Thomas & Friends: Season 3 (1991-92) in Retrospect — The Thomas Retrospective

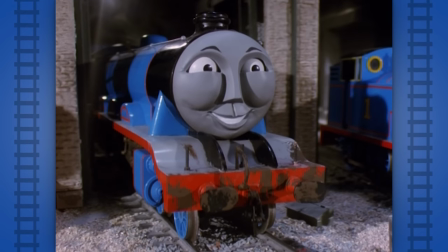(8:11)
Carlin spoke very fondly of his work on Thomas. He loved that the show didn't talk down to kids or blatantly state the morals of their stories. The morals of these stories were never jammed down the kids' throat. They weren't blatant. They weren't in capital letters. They were gently massaged into the framework of the show.
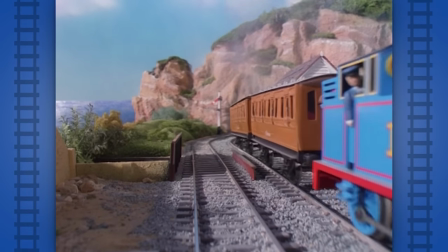(8:32)
He thought it was a very smart show that treated its young audience with a level of intelligence and was happy to be a part of it.
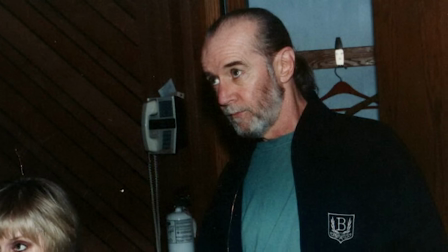(8:38)
Carlin stuck around for season 4 as well,
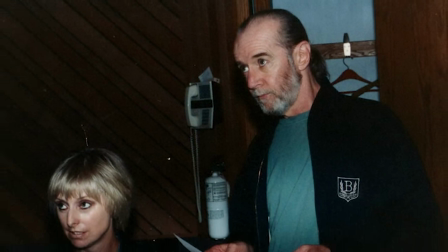(8:41)
and went back and re-narrated seasons 1 and 2 for the American audience, replacing Ringo Starr's dubs.
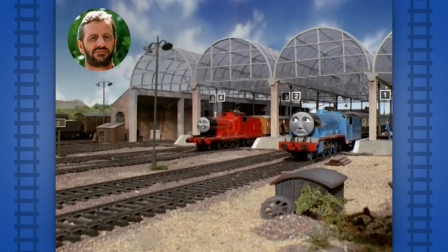(8:47) Hello Gordon, is it tomorrow? asked James. Gordon didn't answer, he just let off steam feebly. Did you lose your way, Gordon? said James. Hello Gordon, is it tomorrow?
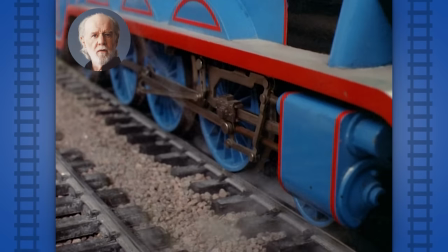(9:00) Gordon didn't answer, he just let off steam feebly. Did you lose your way, Gordon?
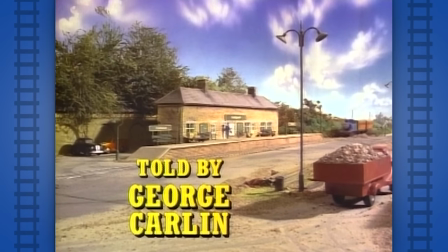(9:07) Hmm?
These are the dubs that I, personally, am more familiar with. George Carlin was the voice of my childhood.
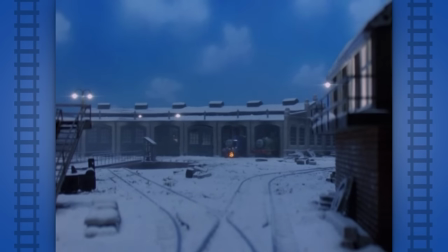(9:14) Perhaps it was Instinct!
Season 3 had a rocky release, first coming out solely on VHS in England in 1991.
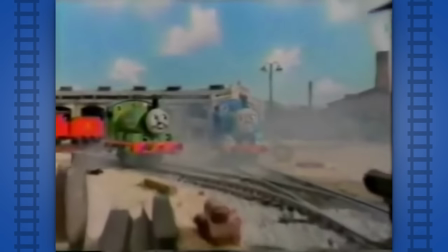(9:23)
That same year, it premiered on American TV via Shining Time Station, and then finally airing on British TV in 1992.
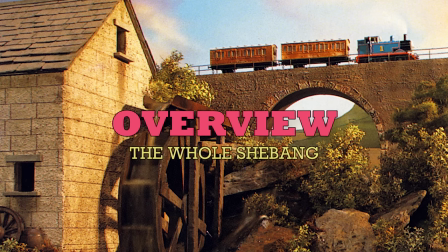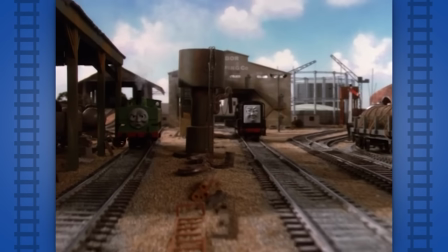(9:39)
Season 2 was slightly darker and more gritty than what we had had previously.
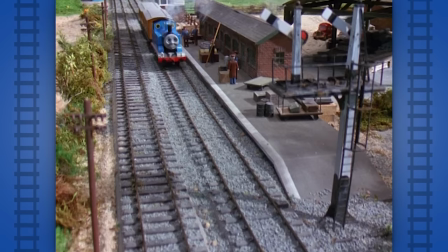(9:45)
Season 3 was the show's big comeback year, and in a way,
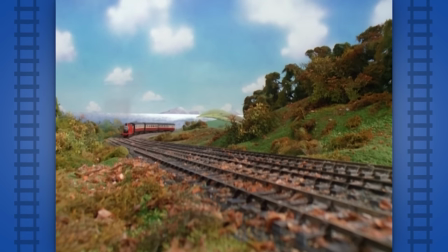(9:49)
was a sort of return to form, trying to recapture that magic from the first season that everyone so fondly remembered.
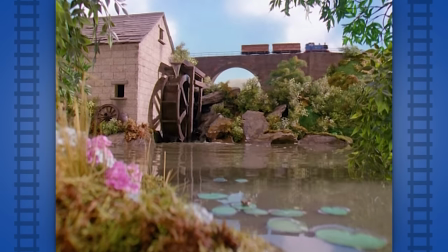(9:56)
A return to the fantastical storybook-like visuals, with focus on details in the foreground,
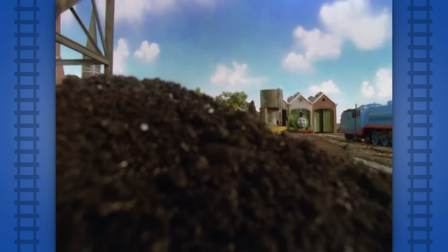(10:02)
and less of that gorilla-style grit that Season 2 specialized in.
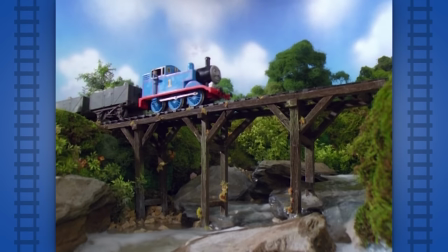(10:06)
The sets all look so much better than they ever have before, all now with working water and varied sky backdrops in lighting and weather.
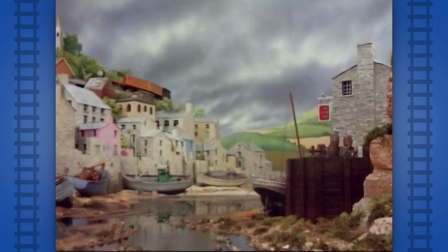(10:14)
All the advancements the crew made from working on Tugs definitely influenced what they did with Thomas this year and beyond.
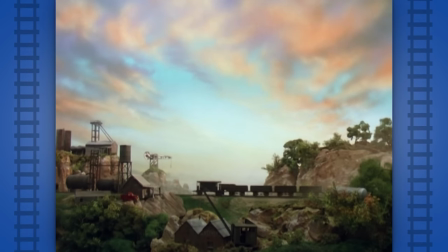(10:22)
This is the first of the golden years of Thomas in my opinion. The show never looked so good.
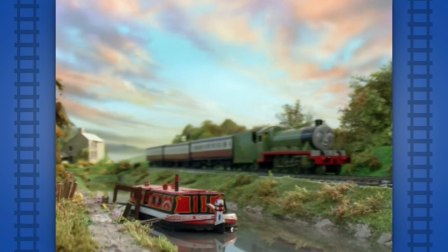(10:29)
While there was an attempt here to recapture that storybook magic of the first season, there simultaneously was also a move into different territory.
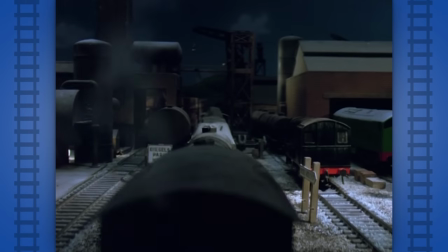(10:38)
Real world territory. Many real-life elements start to come into play in episodes this year.
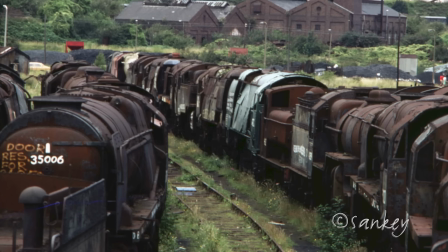(10:45)
Real-life events, such as British Railways scrapping its steam engines, are mentioned and set the stage for an episode.
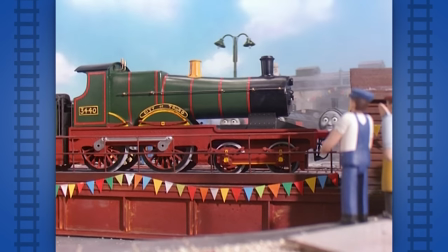(10:51)
Real-life engines, such as City of Truro and Flying Scotsman, make appearances.
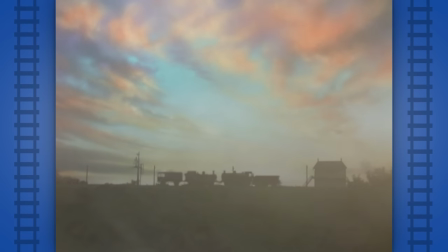(10:56)
Thomas continues its transition from an all-storybook world to the real world.
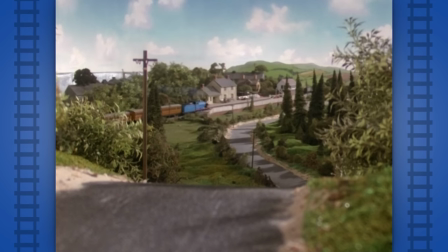(11:01)
The classic seasons continue their trend of heavily focusing each season on a new part of the island of Sodor, building out the world.
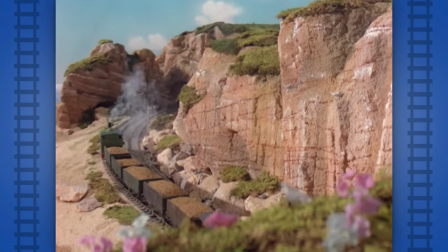(11:09)
Season 2 was the Edwards Branchline year, while Season 3 takes things to the coastline and explores that whole west side of the island.
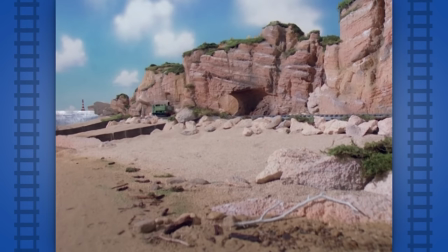(11:18)
Harbors and docks and boats and beaches galore in Season 3, as Duck's Branchline, aka The Little Western, gets heavy focus.
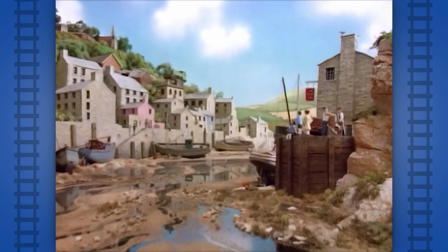(11:27)
Part of me thinks they focused this season so heavily by the sea, it's because it was right off of Tugs.
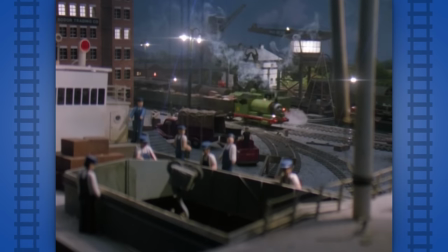(11:33)
They knew how to handle water now, and had so many props from that show at their disposal to reuse.
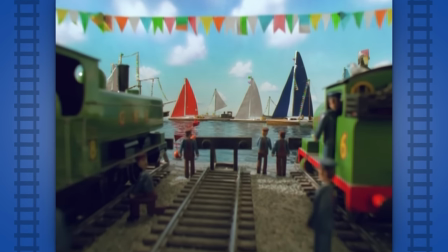(11:38)
It was like they still had that itch to keep doing seaside stuff because they never got another chance.
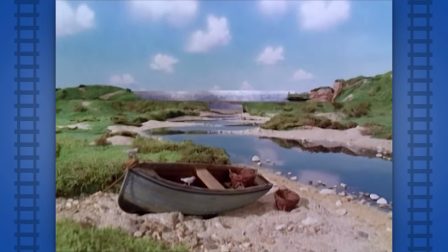(11:44)
Which, hey, I'm not complaining about. These coastline sets are some of the best sets of the whole series.
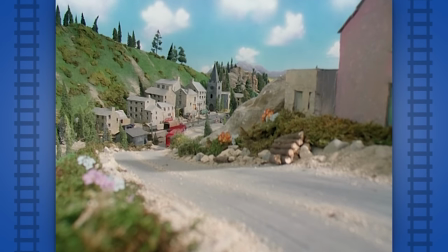(11:52)
In the last video, I described Season 3 as an adventurous season, and I still stand by that.